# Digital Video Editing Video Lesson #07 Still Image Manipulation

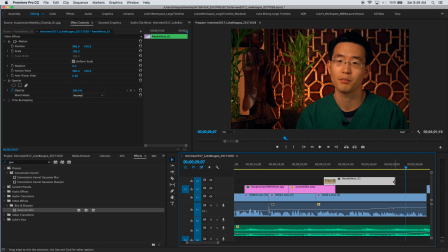(16:53)
It needs to extend right here. But I don't have any handles. I don't have the ability to extend this clip beyond this point, okay? So the trick is to get inside the nest by double clicking and extending the clips that make up the nest.
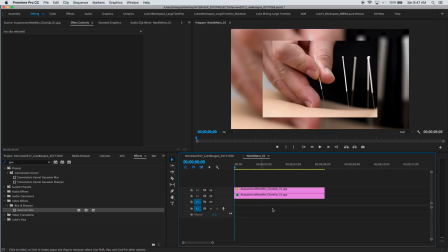(17:10)
Okay, so I double click and you can see here are my original clips that make up that nest. And you can see the keyframes for the movement are in here and everything. So I can make these clips longer and thereby give myself some handles in the exterior nest. So I'll drag these out.
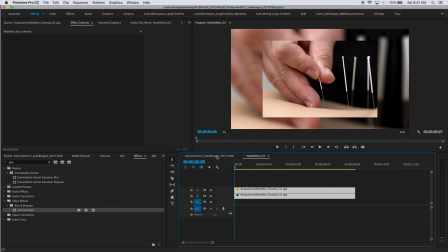(17:31)
A little further here, go back to the original sequence, and you can see now I have my handles.
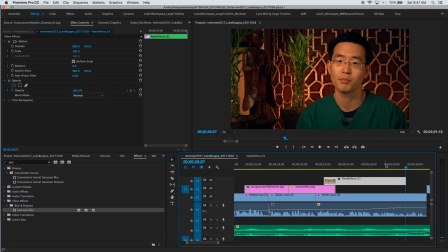(17:39)
Great. So let's play through again.
Your immune system to make you feel better.
So that's great, but you can see now at the end of the clip, the still image stops moving.
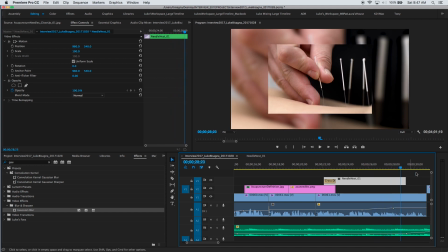(17:53) And improve your immune system to.
Right there. Movement, and then it ceases.
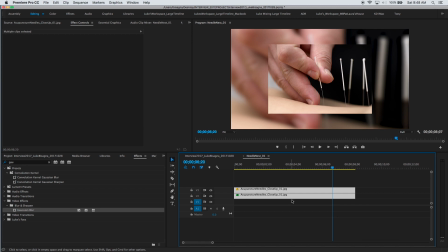(18:00)
That's because the keyframes are now no longer at the end of the clip. So what I'm going to do is drag this keyframe to the end so that the movement continues throughout the clip,
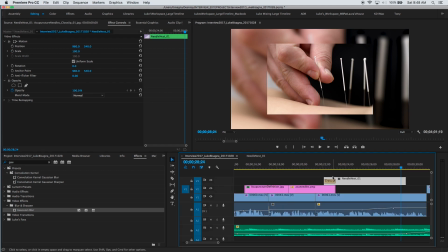(18:15)
go back to the original sequence, and we should see that reflected there.
The needles to reduce pain, increase blood circulation, and improve your immune system to make you feel better overall.
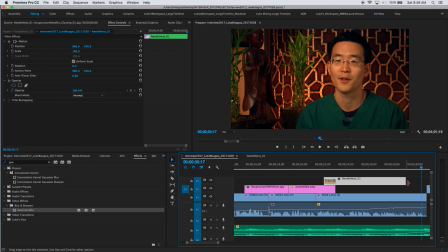(18:28)
All right, fluid movement through the entire length of the clip. Great.
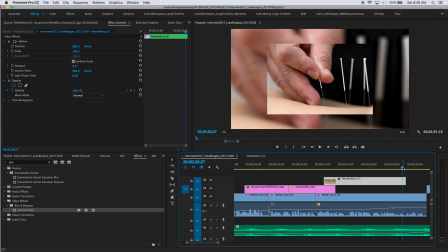(18:34)
And I think I'm going to stick with a cut back to Ed here because I like the way that looks.
Make you feel better.
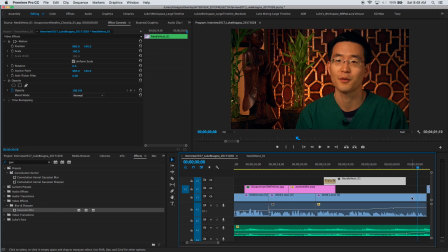(18:39)
It places a little more emphasis on what he says, make you feel better overall. I'm going to place another transition between our acupuncture definition
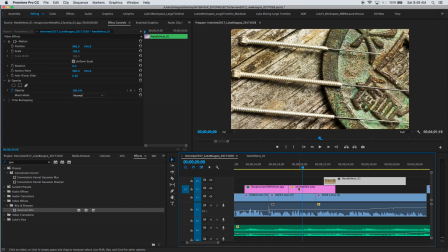(18:49)
and our laterally moving acupuncture needles here.
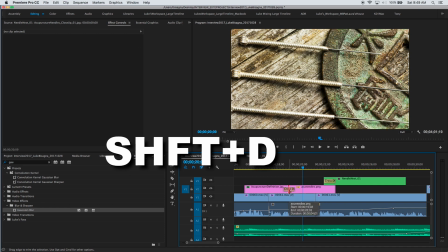(18:54)
So I'm going to select the transition and use Shift D to apply the default, which is a cross dissolve, and check that.
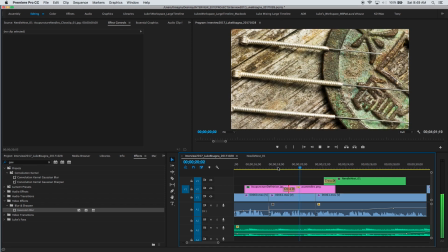(19:02) Use needles, which does not.
Oops, we have a movement problem again.
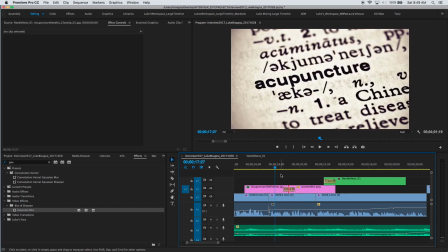(19:07)
Okay, you can see the original definition stops moving, and then we see the acupuncture needles not moving and then start to move.
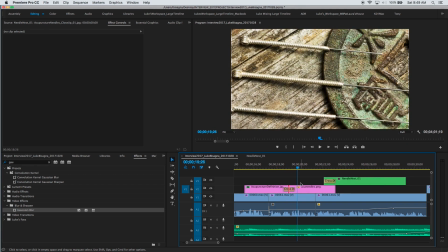(19:17)
Check it out.
We use needles, which does not.
Kind of funky. All right, so to fix that, we just need to adjust keyframes. So on the first image, you can see, because I've added a dissolve here,
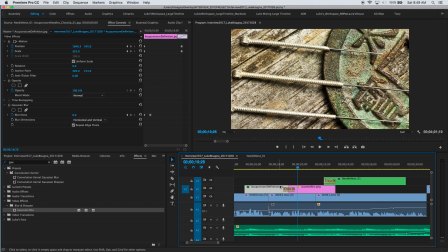(19:31)
the keyframes are no longer at the very end of the used portion of the clip because adding a dissolve extends the clip to the end of the dissolve here. So I'm going to lasso both of these keyframes and move them over to the end.
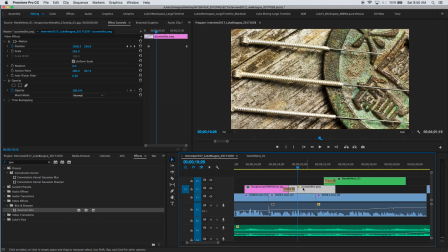(19:49)
And I'm going to do the same thing for the incoming clip here with the needles. So I'm going to take this keyframe and drag it over to the beginning where the dissolve first starts.
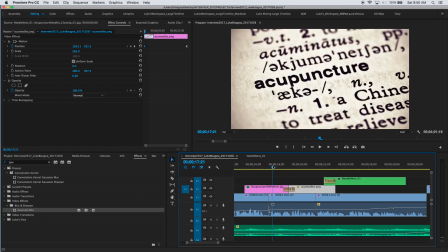(20:01)
Now play through and check the movement.
We use needles, which does not.
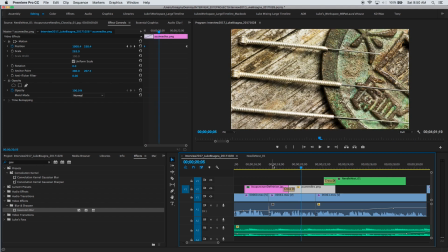(20:06)
Fluid and smooth the whole time. Great. Okay, so now let's play through the entire little sequence here in this soundbite?
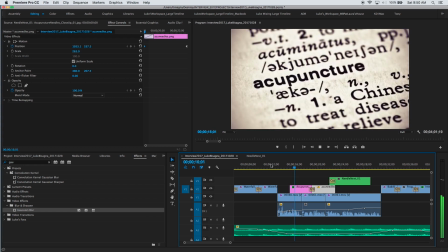(20:20) Simply, acupuncture is a natural method which we use needles,
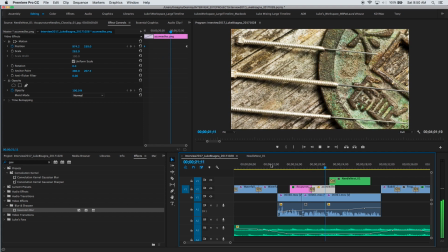(20:26) which does not contain any chemicals, and we use the needles to reduce pain,
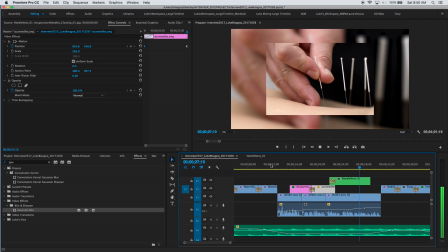(20:31) increase blood circulation, and improve your immune system to make you feel better overall.
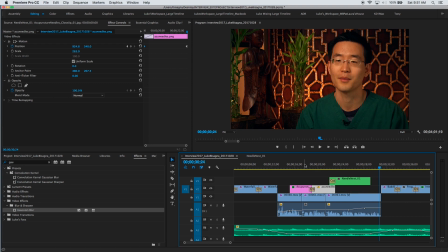(20:38)
Awesome. I really like it. Works very well. Okay, so that is covering soundbite cut points to eliminate jump cuts by using still images that are manipulated in several different ways.
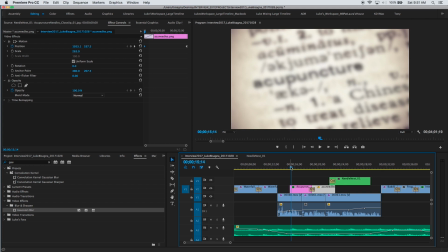(20:52)
We have Gaussian blur to simulate a camera focus pull here. We've got movement, both scale and position, to simulate a camera push with a slight pan.